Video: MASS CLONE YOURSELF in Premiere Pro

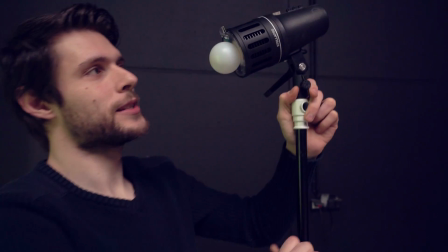246s
So this right here is the Stella 5000, a new light that was sent to us by Light in Motion.
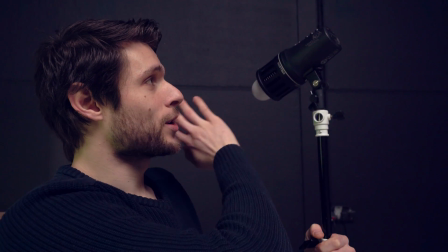251s
We're going to make a dedicated video about this as well very soon. It's a great light, it works on batteries, internal batteries, and it comes with some accessories like this, very soft,
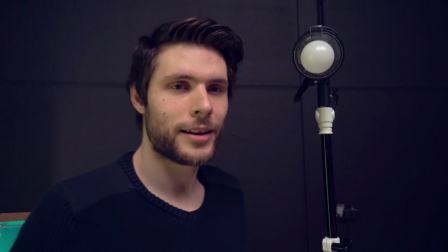260s
very small dot or a ball to create a general fill light for your scene,
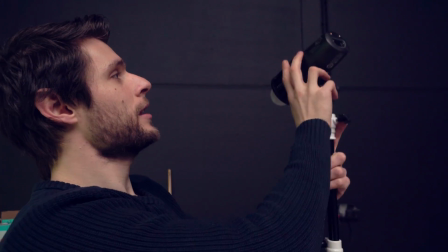267s
which is perfect. So let's turn that one on, like this,
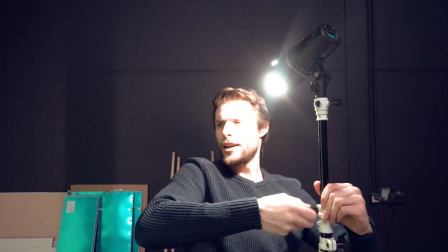272s
oops, there we go, very nice light, very good quality as well, there we go.
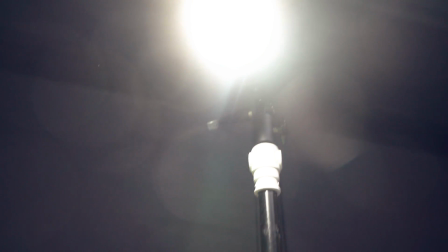277s
So this is going to work for myself and I want to make sure that I'm not going to cast shadows of me, the subject, on the green screen. Pew, pew, pew, pew, pew, pew! The idea now is that you play several characters, I played 16 characters in total.
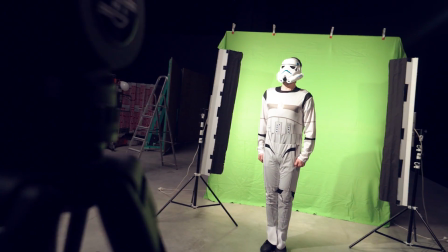292s
You can make copies of yourself, but if you're going to create an army of a thousand clones, copies will start to get noticeable. So, the bigger your army is, the more poses or characters I would record. Everything is shot from the middle of the camera frame. In post-production, we need to offset some characters to the sides. But because they were shot from the middle, their perspectives would not match.
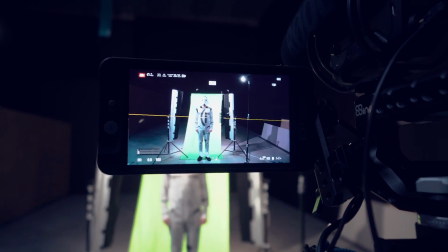312s
And that's why we shot everything from three angles. Several characters from the middle, ...then we panned to the left having the character stand on the right side of the frame...
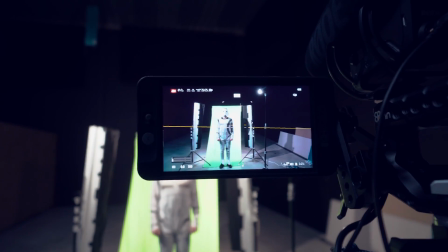319s
...and then we panned to the right. After that you can remove everything from your shot...
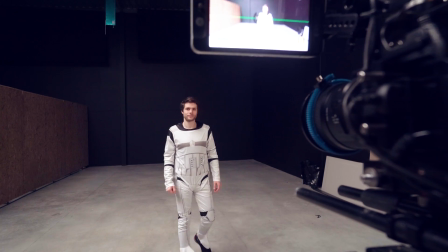324s
...because we will need one empty shot from the room as well. Now, for a natural depth of field I stood in front of the camera...
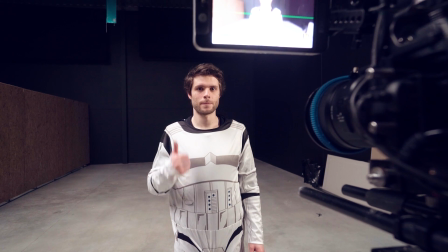330s
...where the first line of the clones will come. And then I set my focus on that point. Then I ran out of the frame and let the camera roll for several seconds.
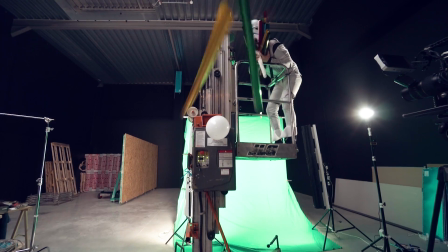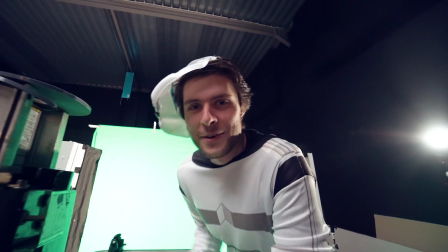346s He's having a mental breakdown. So, in this scenario, there stood that we had to create something funny right now...
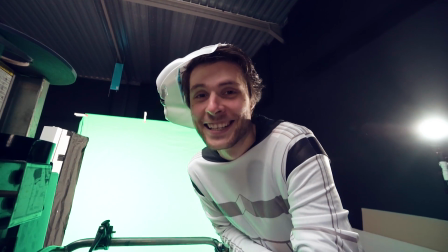353s ...but we're out of a... ...we're out of IDs.
And now it's time to bring everything inside Premiere Pro.
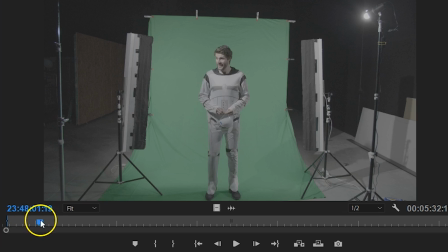360s
You can already put your empty shot on the first video track. Next, I select one character from the green screen and place it on Video Track 2.
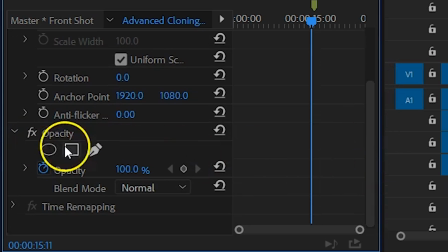368s
With the clip selected, I head over to my opacity property and from here I can click on the pen tool to draw a mask around myself.
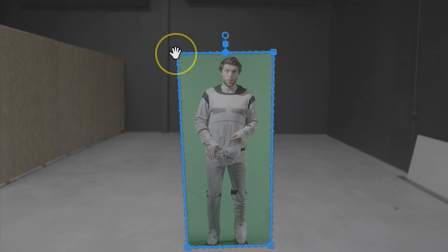376s
You wanna remove as much as you can from the scene, which will make the keying easier. Then I search for the Ultra Key effect and drag that to the clip.
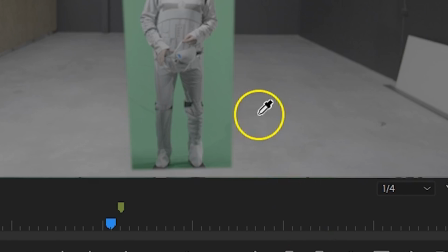383s
With the color picker I can select the green and remove it. You probably wanna fine tune your selection more with the controls below.
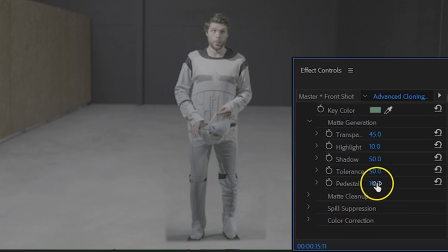390s
I'm not going to dive too deep into this, because we have a dedicated tutorial about that as well, which goes really in-depth throughout all the settings of the Ultra Key effect to pull off the perfect green key.
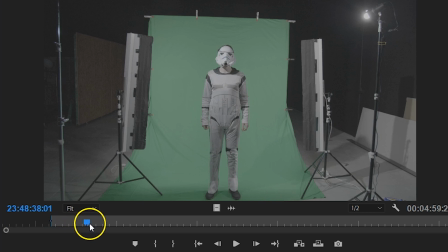400s
Again, link in the description below. And now it's just a simple matter of taking your other characters and placing them on different tracks in your timeline as well.
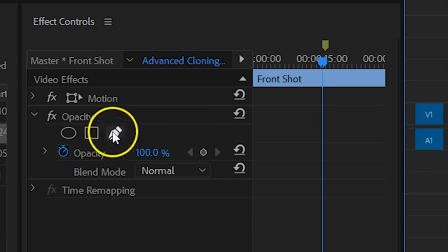408s
You can copy the opacity and ultra key properties and paste them onto the other clips to instantly get your keying done.
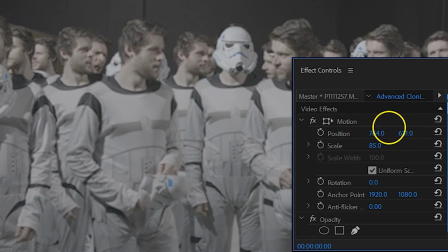415s
With the position property, you can offset the characters to fill up the room. The first row should be on the upper tracks.
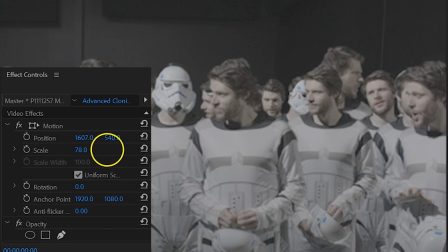421s
The clones in the back go below that, and the further away the clones are, the more you have to scale down those clips too.
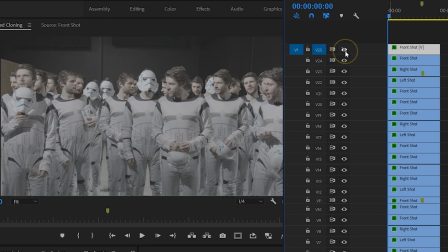427s
I'm using the clips that were shot in the middle of the frame also in the middle of my composition. The ones where I was standing on the right also go on the right side in my edit, etc. And this way we have a more realistic perspective.
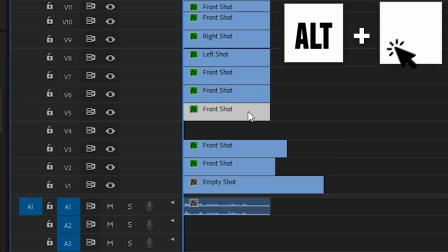439s
After you've used up all of your characters, you can start copying those layers, but make sure that you don't have a noticeable pattern.
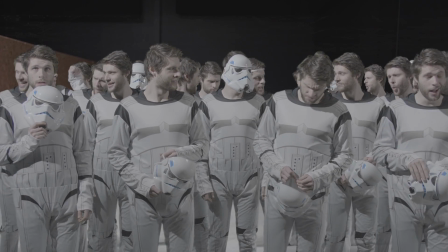446s
Spread them unpredictable over the scene. And once your army sits in place, we'll work on some more details to make it more realistic.
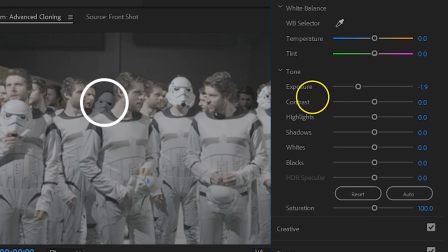453s
Using Lumetri I'm going to decrease the exposure for the clones in the back. The further away they are, the darker they become.
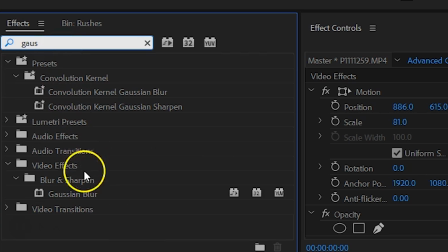460s
This makes it more realistic for the single light we have set up in the front. Finally, I'm also going to add a Gaussian blur to the clones in the back as well.
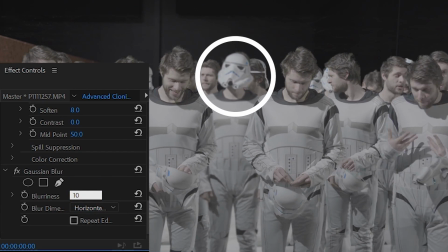467s
Just like with the exposure, you wanna add more blurriness the further away they stand. And this is to make that depth of field more realistic of the camera.
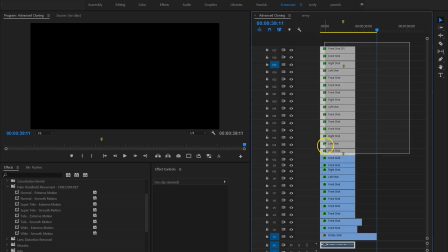475s
It's already looking good, but we can make it more dynamic by just selecting all the layers, right-clicking on them and then hit Nest.
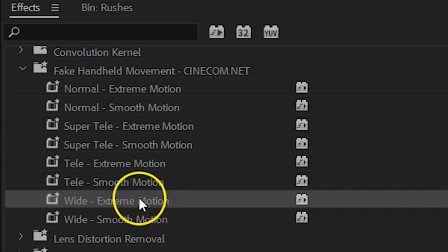482s
And this will group all of those layers together. On this group I'm going to add a fake camera movement preset, which you guys can download for free from our website. Once again, link in the description. And this will take the edge off that static tripod shot.